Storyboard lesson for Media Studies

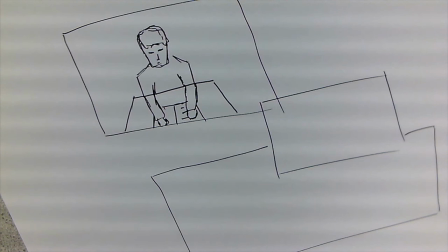I can see someone sat at a desk and it's sort of like they've got a piece of paper in front of them what else can I do to
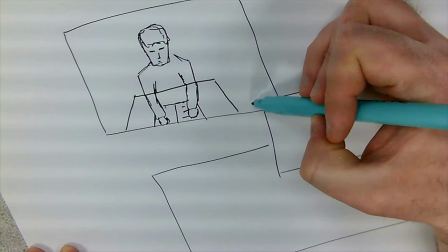make it feel more like an exam setting and I can probably try and showcase that
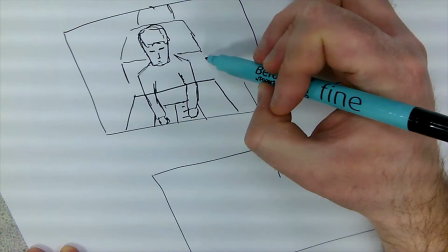sort of idea that we have in an exam of the being rows of people or slightly out of focus and
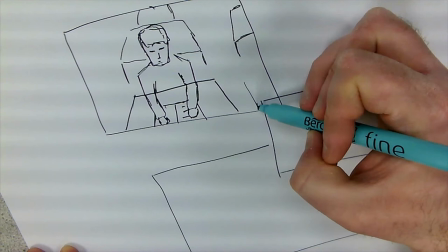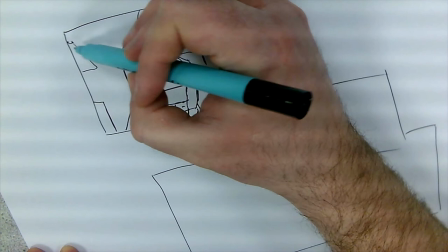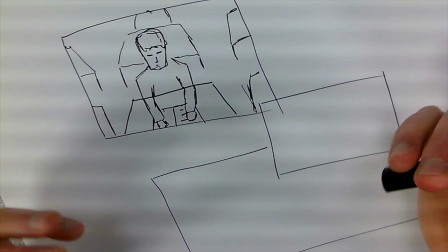I might choose to make my my lighting now so it's important to think about when we're doing this
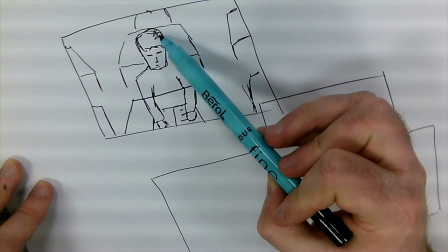as well how we plan our lighting so I'm gonna have a little bit of low-key lighting and I'm gonna sort of shade it on this side
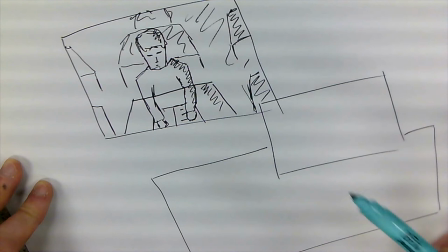this side's all gonna be sort of much darker much blurrier and
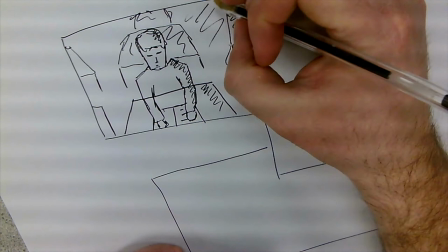again if you can't visually tell it I can make some notes can't I so I can just make some little notes here
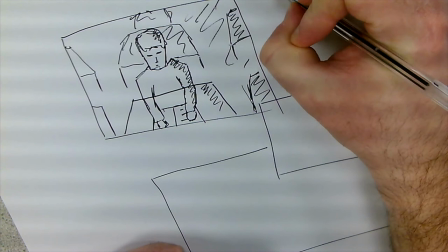low-key lighting and
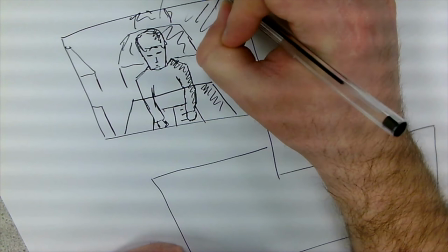out of focus student and
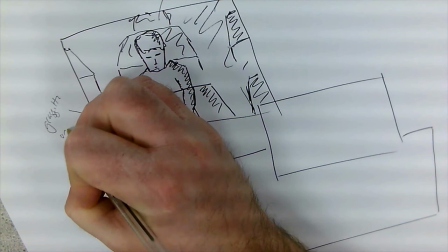for mise en son I might say as well some graffiti on
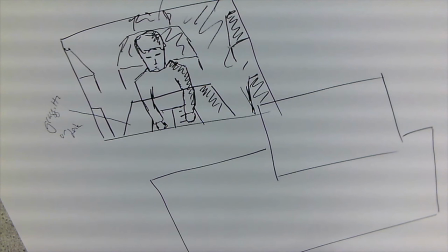desk so I won't be able to zoom in on this desk and start doing all graffiti but effectively I might want some graffiti on the exam desk to try and make it feel a bit more authentic for the time period it's set in okay now that's very basic but there's some other things that i can do here i can talk about camera movement as well so i might want to do a bit of a slow push imagine a slow fade onto someone it really it tells the audience to focus on that character look look something's happening but look closer look at what exactly is happening so it draws your attention and focus in. So to show that movement I'm going to start off with a different colour pen,
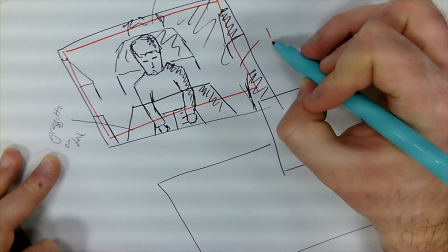so I'm using red here and I'm going to say that is stage one
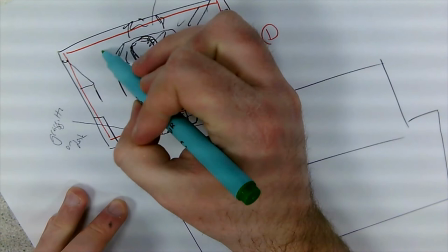and with a green pen I'm going to finish here
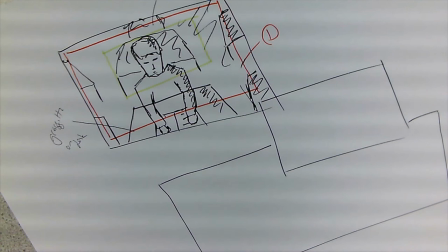and you can see here how I'm just drawing in the second thing and so that's
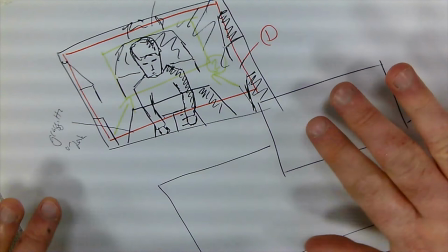two and I might do a little arrow just to show that it's drawn in and clearly there now you can see that we've got this sort of slow push into the expression of my character